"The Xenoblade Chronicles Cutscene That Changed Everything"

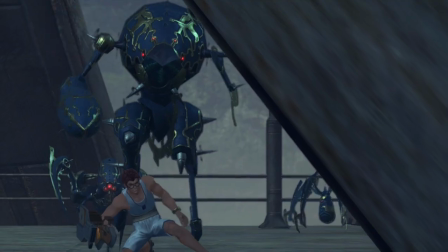4:02 A bunch of scenarios like Dumban's disappearance and Shulk and Reyn being cornered build the direness,
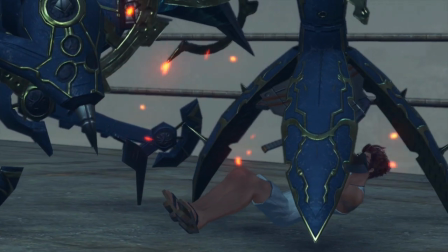4:07 but before the main cutscene of discussion, the event of incredible significance is composed of the events on the bridge outside the colony.
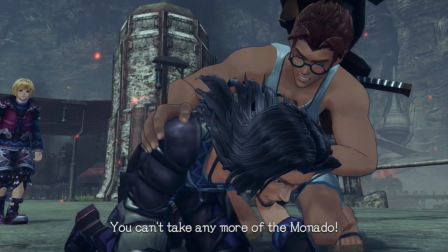4:13 As extraordinary as a warrior Dumban is,
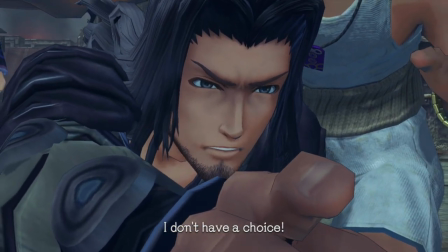4:16 he can only fight against two continuous oppositions and the Mechon and the Monado for so long until he's brought to the brink of collapse.
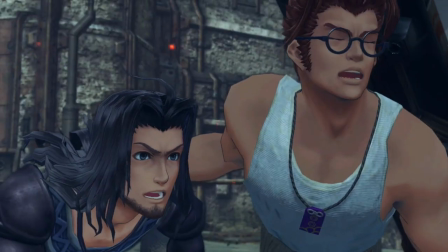4:23 Surveying his options, Shulk decides to carry out Dumban's mission by picking up the figurative baton that is the Monado, and he actually does extremely well with it.
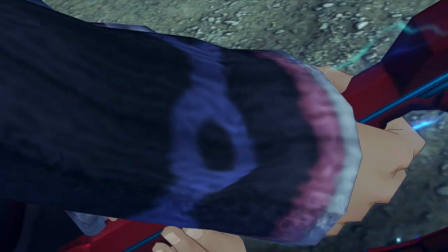4:31 After the initial jolts, Shulk doesn't seem to be attacked by the Monado like Dumban is.
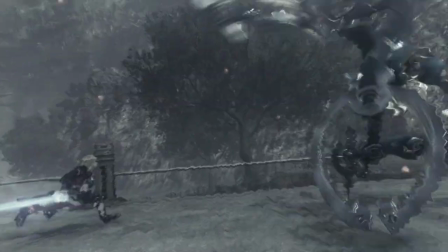4:36 Additionally, he's given visions, something Dumban never had, and has been able to counter them flawlessly.
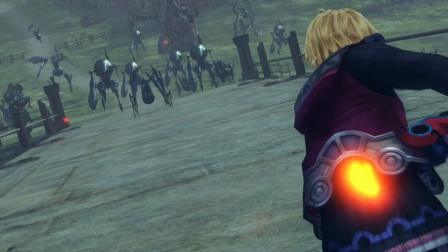4:41 For the remainder of the cutscene after that first vision, Shulk remains completely untouched.
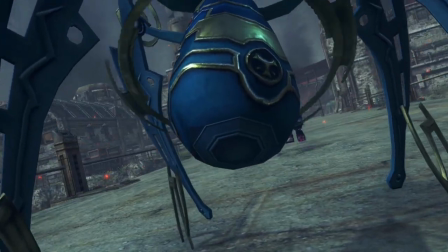4:47 Although it does not explicitly say it, this can give off the impression that Shulk's visions give way to situations in which
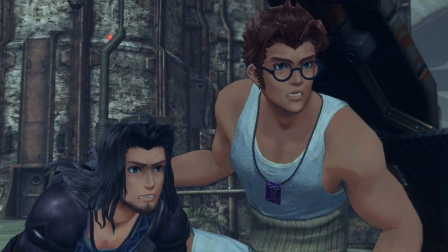4:53 he will always succeed. And given his capability to circumvent this singular issue Dunban had with the Monado alongside a new,
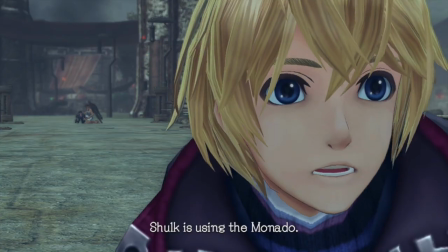5:00 potent skill, the player might believe that this attack on Colony 9 is salvageable.
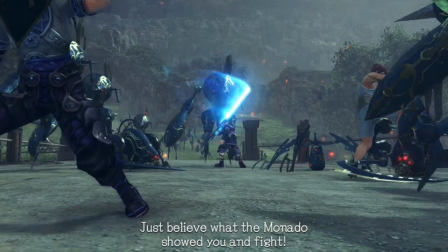5:05 And that false sense of security right there is exactly what Lost feeds off of.
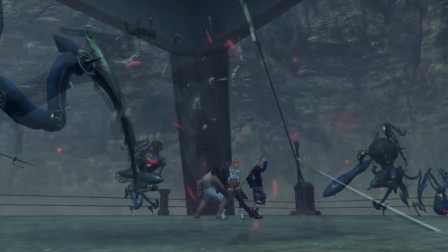5:10 Riding a wave of confidence, the party's confrontation with Metalface lacks a lot of the desperation from their earlier run-ins with the Mechon before the Monado re-emerges,
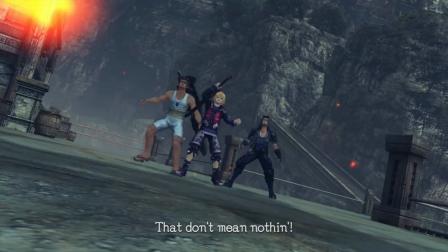5:17 which can be found in Ryan and Shulk's responses. The player might sense a more challenging encounter, but share those feelings of optimism as well.
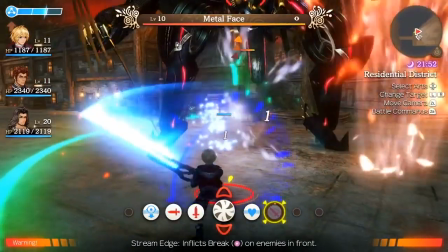5:24 That is, until every hit starts doing 1 damage and they're greeted with the game's first scripted fight.
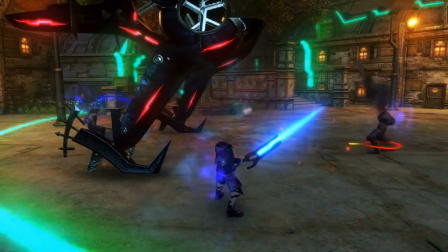5:30 Xenoblade Chronicles has a plethora of these, but the placement of this first one works the best as there's no prior indication that scripted fights would even be a possibility.
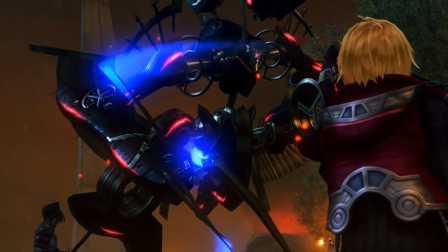5:39 Lost then cuts off the battle and bombards the player with a bunch of small details that collectively create a gripping introduction.
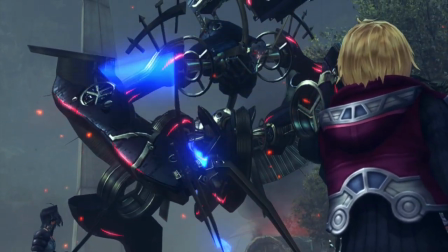5:45 The first of these is when Shulk comments on the Monado's inability to damage Metalface, the party's first red flag.
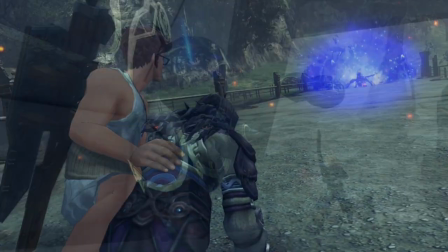5:51 Every Mechon fought with the Monado both in cutscene and gameplay segments thus far has been absolutely eviscerated by it.
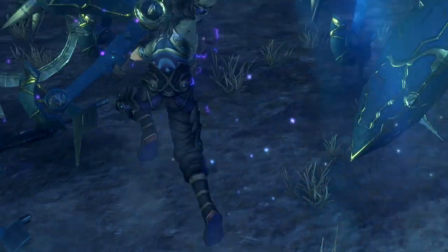5:57 Even as the player briefly experienced in the game's prologue, the war veteran Dunban who has sliced through miles of Mechon hasn't encountered this predicament.
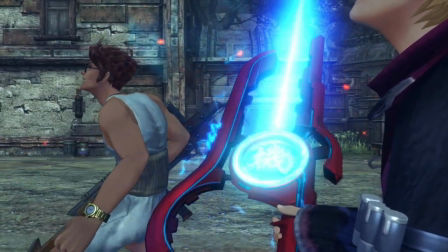6:05 It's the first step in establishing to the audience that despite wielding the Monado without a repercussion, our main characters are not unstoppable like we thought they were.
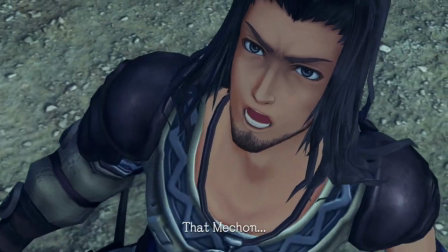6:13 That sense of uncertainty is what is so effective in immersing the player because they want to see how, or even if, this obstacle can be toppled.
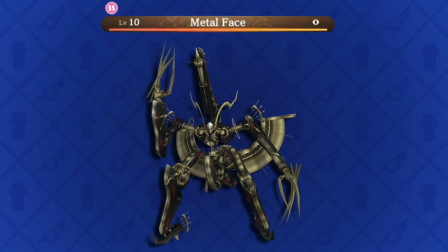6:21 Wait, both literally and... you get the idea.
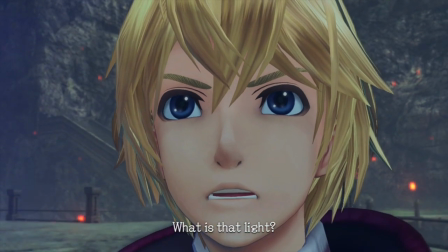6:26 Yet, in all of this confusion, Shulk is the one to notice the anomaly in this Mechon being the glowing red lights that line his body.
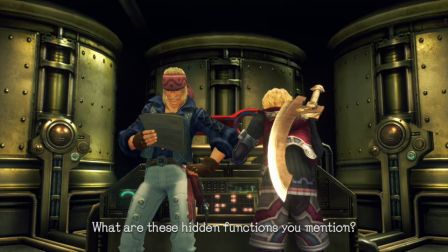6:33 We've been told previously that Shulk is the methodical, analytical member of the group, and him being the first to notice the irregularity further proves and strengthens that notion.
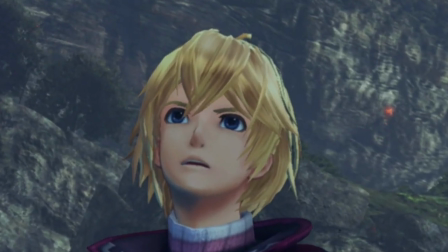6:41 If you look closely, Shulk actually closes his eyes a bit as if he's focusing in on the red lights and perplexed by their nature.
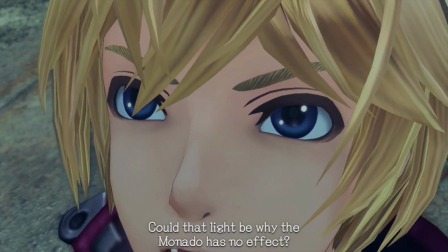6:48 And as the light trickles down his limbs, one of the game's greatest songs, Engage the Enemy, trickles in as well for its grand debut.
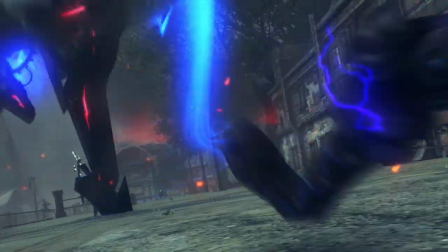6:55 The song is so poignant because of its blend of instruments and vocal accompaniment that creates the imagery of those struggling in an uphill battle.
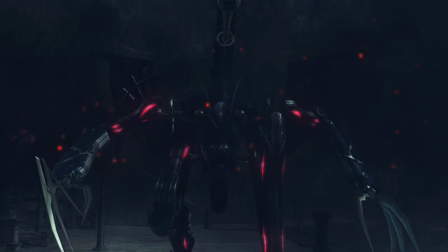7:03 Like a lot of variables in this cutscene, the utilization of this song sets the stage for the rest of the game,
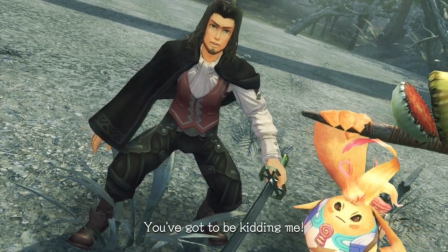7:08 and will inform the player every time they hear it that what they are about to witness will have serious impacts on the characters.
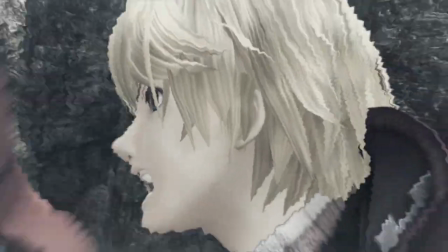7:14 For example, the next time it's heard is in Shulk's Power, where Shulk is shown a vision of Juju and Charlotte dying.
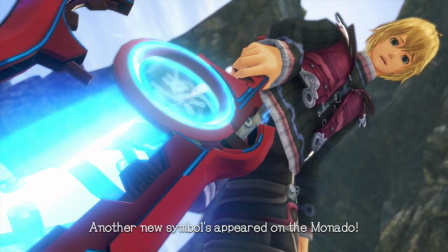7:20 Since Shulk was unable to save a life the last time it played, one might hear the opening notes and believe their deaths are sealed just like Fiora's.
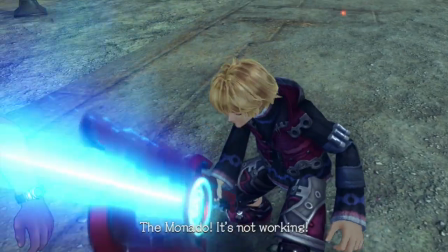7:28 Overall, the song toys with the player and brings them into the moment. Regarding its use in Lost, it matches the opening perfectly, as the eerie,
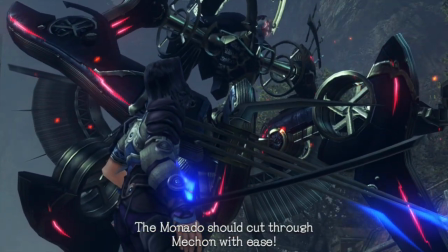7:36 unusual sounds in the song's beginning serve as a reflection of Shulk's bewildered thoughts upon seeing the bizarre lights on Metalface's body.
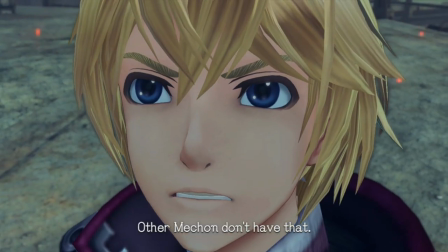7:45 What is that light? Other Mechon don't have that.
Speaking of Metalface and not trying to geek out too hard,
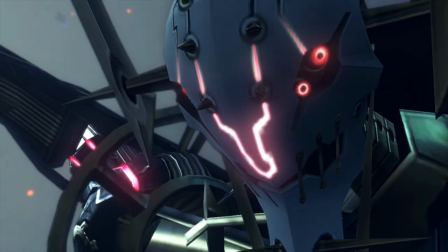7:53 as he's one of my favorite villains, his entire appearance is chock full of subtle shifts in body language that showcase this personality.
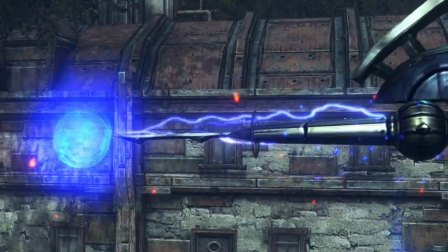7:59 The reason it's especially interesting here is because the faced Mechon never utters a single word in this cutscene,
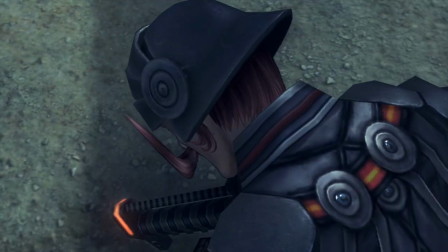8:05 likely the result of a decision by the developers to not make his identity too obvious since his voice had just been heard a few hours ago.
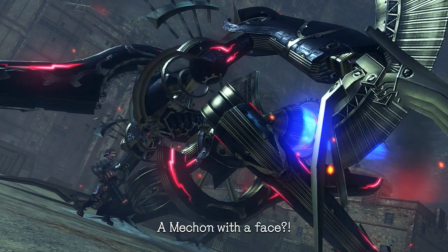8:12 Therefore, his actions need to be solely responsible for selling his arrogant and chaotic disposition,
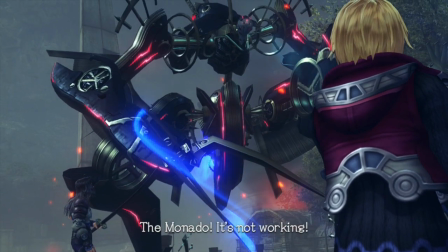8:17 and they enact that in the first few moments when Metalface responds to the party's attempts with a wagging of his finger and a shaking of his head.
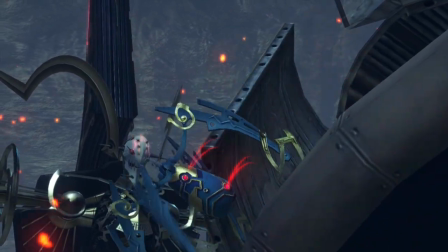8:25 Furthermore, this character trait demonstrates that his decision-making is much less autonomous than his Mechon counterparts.
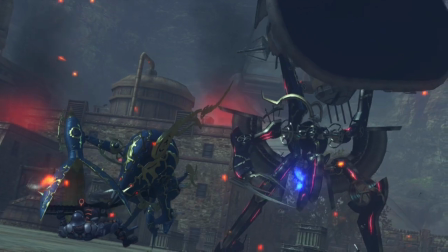8:30 He's not like the soulless machines Dunban knows.
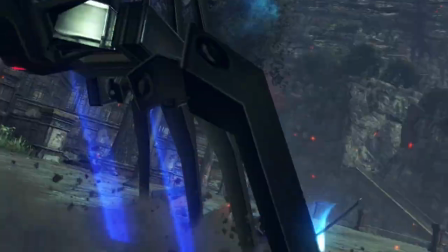8:33 Metalface's first attack prompts Dunban to dive in and save Ryan and Shulk before telling the boys to stay back, while he tackles the threat in front of them.
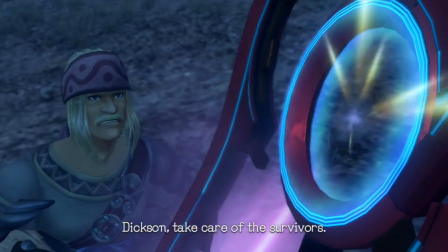8:41 Both actions greatly show his battle awareness and role as a hero that players witnessed in the prologue, and will continue to see.
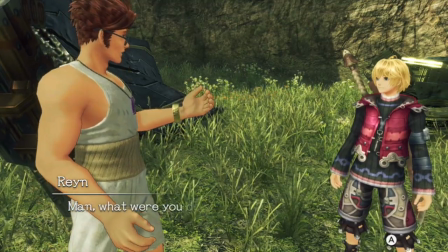8:47 And Ryan, doing his part as the main support of his fellow party members, both gameplay and story-wise,
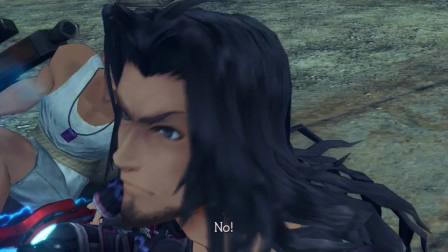8:53 gets this look of surprise at Dunban's proclamation before he attempts to talk some sense into the gung-ho hero.
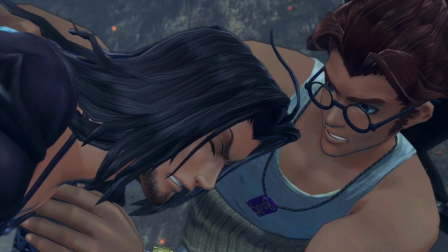8:58 Even in the midst of a bleak situation,
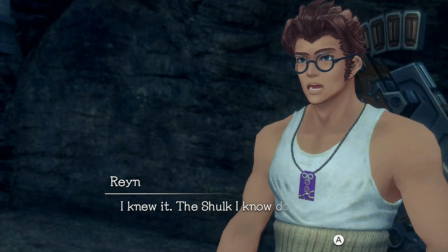9:00 these characters are written true to the personalities we've seen in brief glimpses so far and will continue to see as the narrative develops.
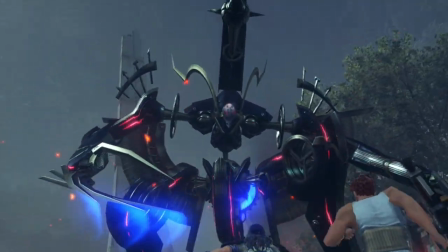9:07 I really have to commend the writers on working in thoughtful character moments, even if small in comparison to the scene's main objective of instilling a feeling of loss in the player.
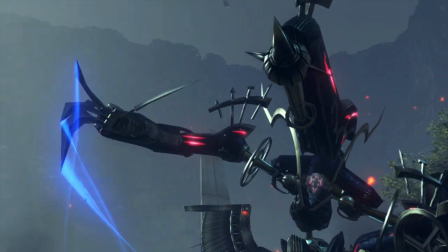9:16 That notion brings us back to Metalface, who shifts his head back lightly, preceding the blow he delivers to the approaching Ryan and Dunban.
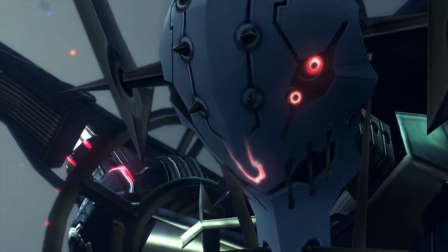9:23 It's almost as if his body language is saying, "Seriously? You're really trying that?"
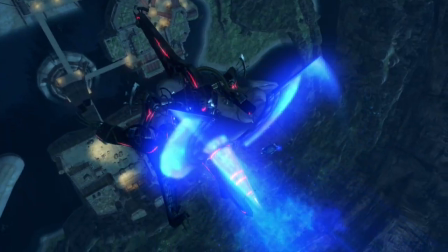9:28 Which builds off of the cocky show from earlier, and it's honestly pretty fitting since all of our heroes get slapped silly.
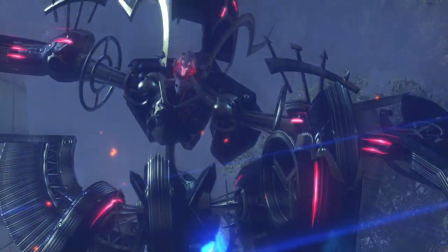9:37 I also find it funny that the higher-pitched guitar plays right before Shulk gets tossed aside,
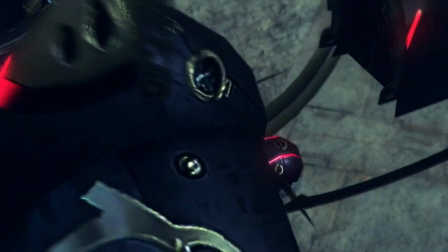9:42 almost as if to signify that you should pay attention to our main character in his first true moment of weakness,
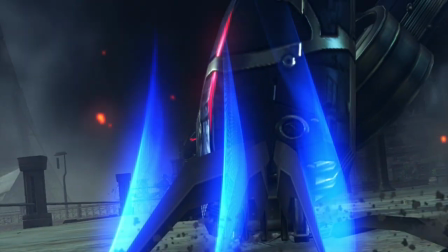9:47 and that things are about to get serious. Luckily for our heroes, Fiora the badass slides in on her Metal Gear, and I literally mean slides.
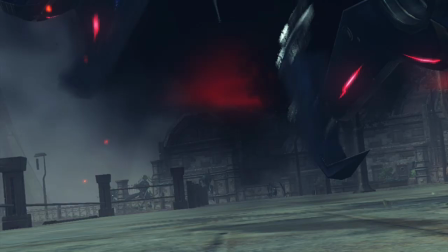9:55 During this rack focus shot, if you look underneath Metalface before he collapses, only a couple Mechon can be seen.
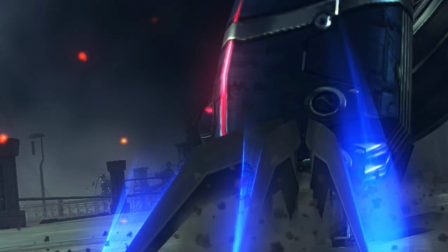10:01 However, she has this sick reveal where she drifts in from behind the face Mechon in the background in such a way that fits quite well with the guitar.
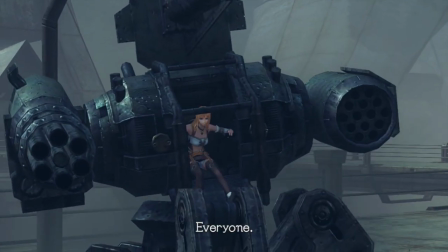10:08 The focus then transitions to her as the camera zooms in to illustrate her means of destruction.
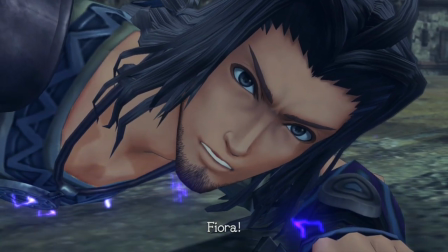10:13 Dumban comes in to merely utter the name of his sister, but the way it's delivered has this mixed tone of relief with,
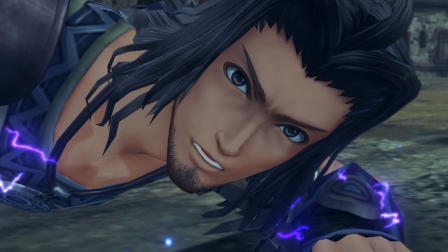10:19 "I'm so glad you're alright and here to save us," as well as fear in, she has no idea what she's up against.
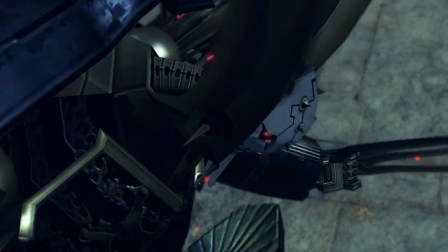10:25 As soon as Metalface turns to lock eyes with his new foe, the terrible events that proceed were virtually guaranteed.
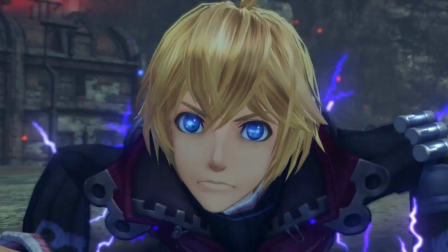10:32 Immobilized on the ground, Shulk receives another vision composed of 4 shots.
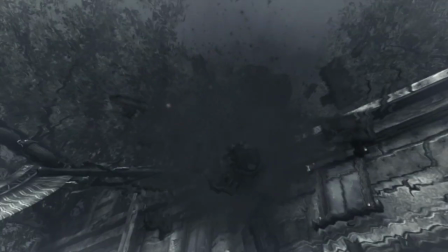10:36 The mobile artillery's Gatling gun being shot off, being tossed against the side of a building, Fiora's body lying in the wreckage,
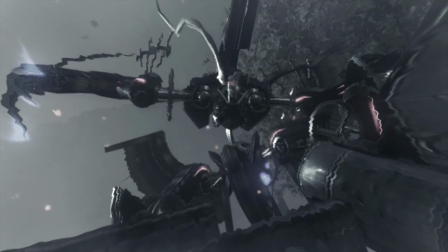10:42 and Metalface swiftly plunging his claws into the remains.
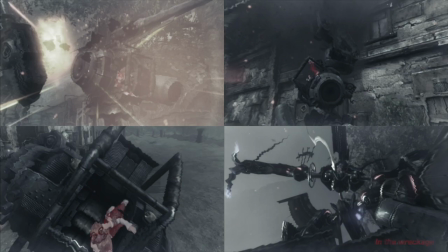10:46 The consistent variable among all these visions is that it highlights Fiora's status and each depicts her impending doom.
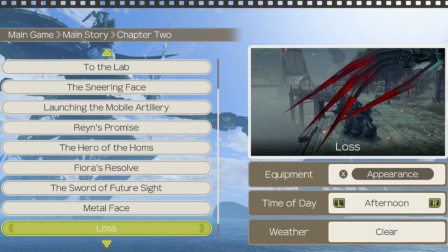10:52 Thematically, this matches with the cutscene's title, Loss, and cohesively brings all of the pieces together into a single entity.
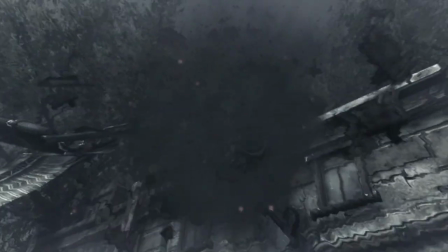10:59 The music in this section also syncs incredibly well as the electric guitar fades out as the mobile artillery hits the ground and ceases to move,
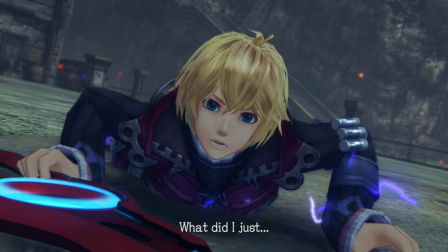11:06 prior to the remaining piano and beat accompanying the machine's almost lifeless corpse that quickly kicks in with more notes as the vision concludes.
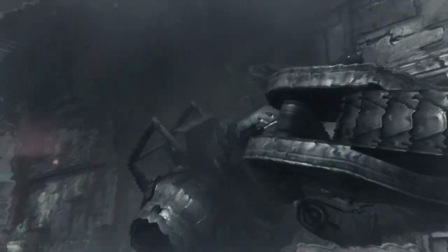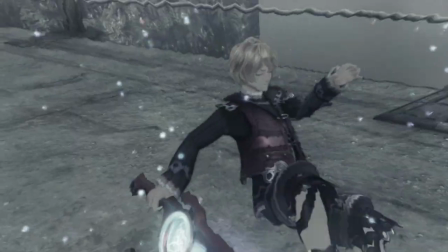11:20 Every vision that Shulk has received before this in a cutscene he knew was seconds away from becoming a reality, yet preventable.
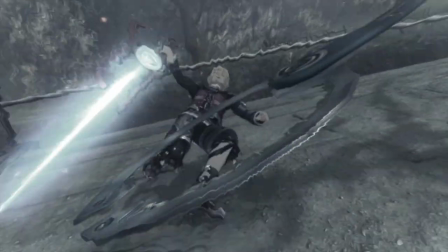11:27 He has also been the only one on the receiving end of the visions, which made it easier for him to counter as he simply had to react.
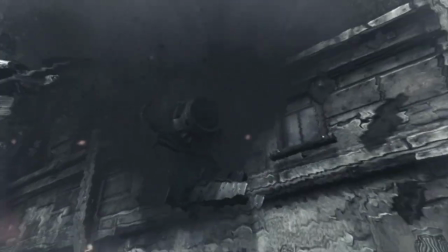11:33 However, Shulk is now put into an extremely uncomfortable position that differs from previous instances, where he's not the one on the other side of the vision.
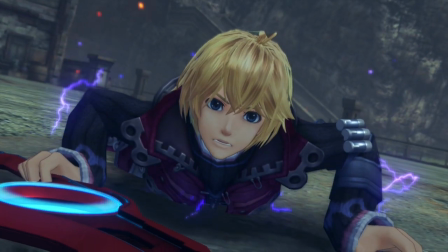11:41 It's one of the people he cares the most about. So when he stops to consider what he just witnessed as depicted with his dazed delivery and wavering eyes,
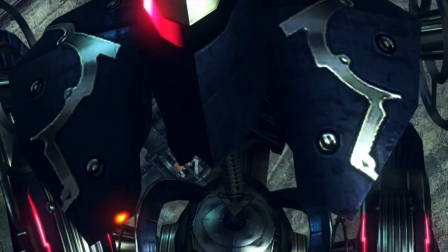11:49 I can sympathize how that level of sensory overload and shock would paralyze him in a figurative sense,
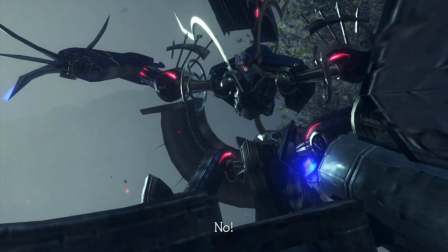11:55 alongside the physical paralysis given by Metalface's attack. The piano also just helps to hammer in the point that the future looks bleak.
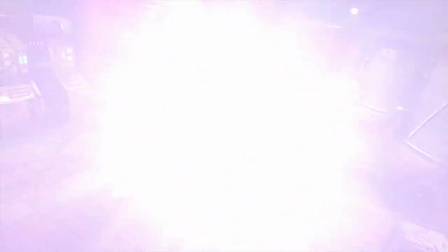12:02 And it hurts even more to know that Shulk has all of this knowledge necessary to prevent it, but he's in this useless state and his best efforts to warn Fiora fail.